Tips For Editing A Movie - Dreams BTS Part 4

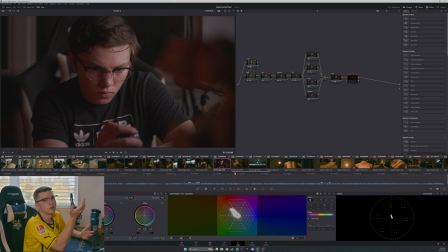1251s
How do you take this and make it look as though it's in a movie? Well, the easiest way is to actually make it look like a movie that you've seen.
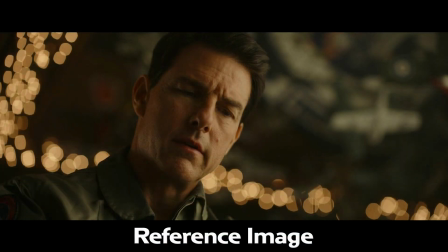1260s
And I found this shot from Top Gun Maverick that matched this specific scene and the lighting of the scene very well.
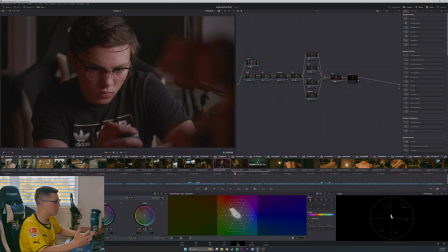1267s
And I just used that as a reference and matched my shot to that shot. And I felt like it really gave it this rich look that made it feel not just like some random average footage. It made it feel and look more like a movie. When you're looking at any reference image, make sure that it matches the footage that you're working with, because if you're trying to match a daytime shot to a nighttime shot, it's not gonna work. Like, it's just, you're not gonna be able to get the same colors. You have to be working with stuff that matches what you are already trying to, compare it to. It's kind of, you're setting yourself up for failure if you're not using shots that are similar when it comes to lighting, when it comes to composition, when it comes to time of day, when it comes to location. You're setting yourself up for failure, and that's why I think a lot of these color grades worked. The Dune one, we're in the desert, so the Dune color grade has got to work for that. And then the other shot that I showed, they're very, very similar to the ones in Top Gun, lighting-wise and look-wise. And so it's just about finding the images that look similar to what you're looking at, and really just looking at movies that you've seen before and movies that you liked, and taking inspiration from those.
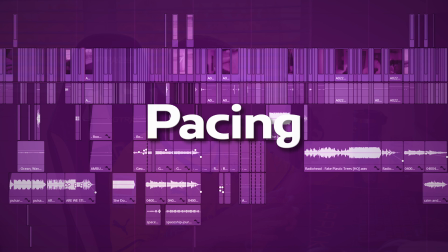1343s
So the pacing of editing is incredibly important, and it's really what can make or break a movie. If the pacing is off, if it feels weird, if it doesn't feel natural, the movie can feel weird and unnatural, and there's no flow or rhythm to it. With this film, it was a little bit interesting with the pacing because I edited a lot of the scenes individually. And so I didn't know how it was all gonna fit together until later on in the process. And what I found was that there is a lot of different pacing, but it worked.
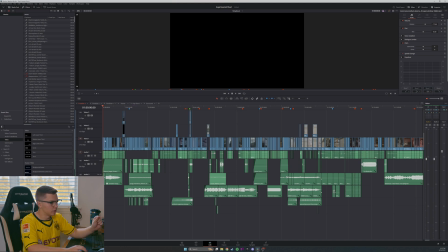1376s
So if we look at the start of the film, and we look at the individual shots, so all these lines here that you see, those are cuts. That's how many times it cut. And if we look at this first half a little bit closer, there's a lot of cuts.
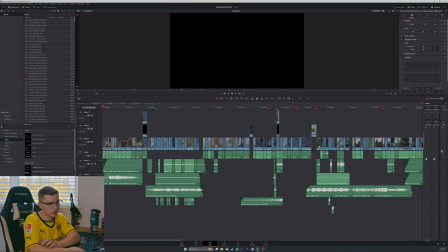1390s
The average shot length is not very long. Some shots hang for a little bit longer here, but for the most part, there's a lot of sequences with a lot of fast cuts,
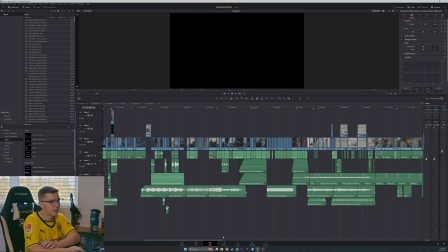1399s
and the pace of the edit is very, very fast. And it's like that pretty much until this sequence right here.
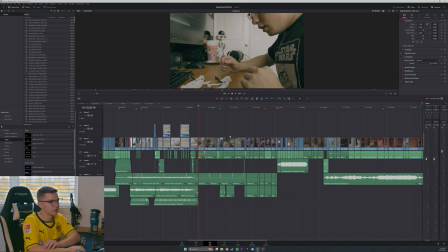1407s
And this is where things change for a little bit, and we can see that this whole sequence has these not very many shots,
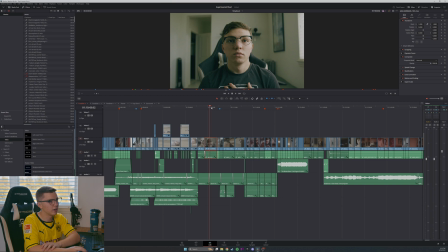1416s
and it's got these shots that you hang on for a long time, and the shot length sits, and we sit in these moments, and we sit in these longer shots, and it really contrasts well with the earlier parts of the movie where it was very fast-paced.
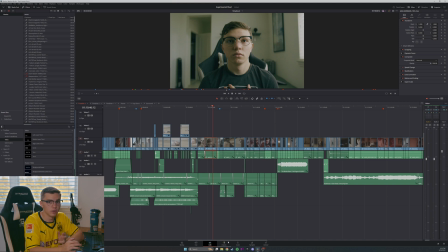1432s
What this really helps is it helps the audience feel the pace of the movie and the pace of things slowing down for the character. The editing in this, in my opinion, the best editing that I've ever done, because it utilizes pacing in a way that I really haven't utilized it before.
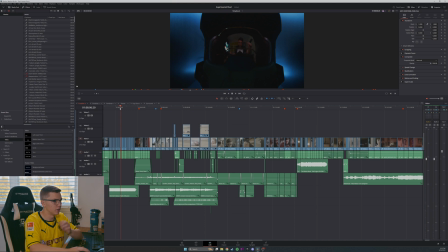1450s
We look at this scene. Look at the dance sequence is a perfect example. It is a very fast, very hyper-edited sequence, and then
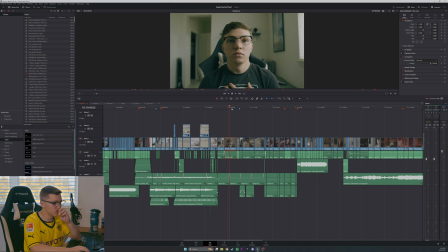1460s
only 2 minutes later, we've got one of the slowest sequences in the entire movie.
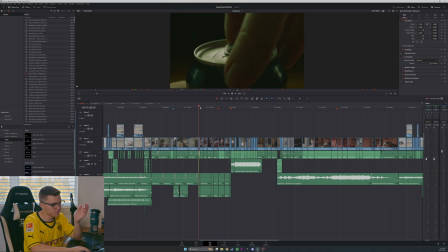1466s
And yes, it does speed up a little bit here, and there's moments where it kind of tries to speed up, but that's intentional.
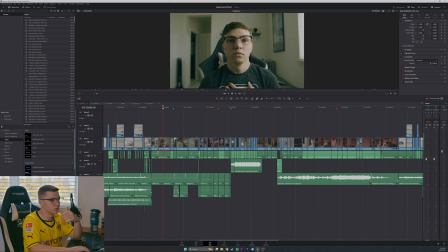1475s
We have this scene where the character is reflecting on a moment that they had,
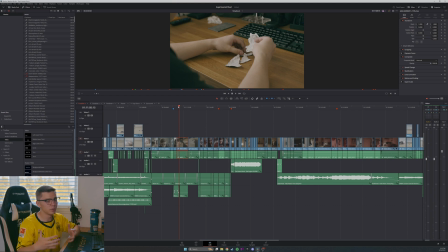1481s
and kind of having this quiet, peaceful, slow moment with themselves. And so the editing reflects that. It's slow, the shots are long, and it holds on things for much longer. There's not a lot of different angles it's just very simple, and you feel that.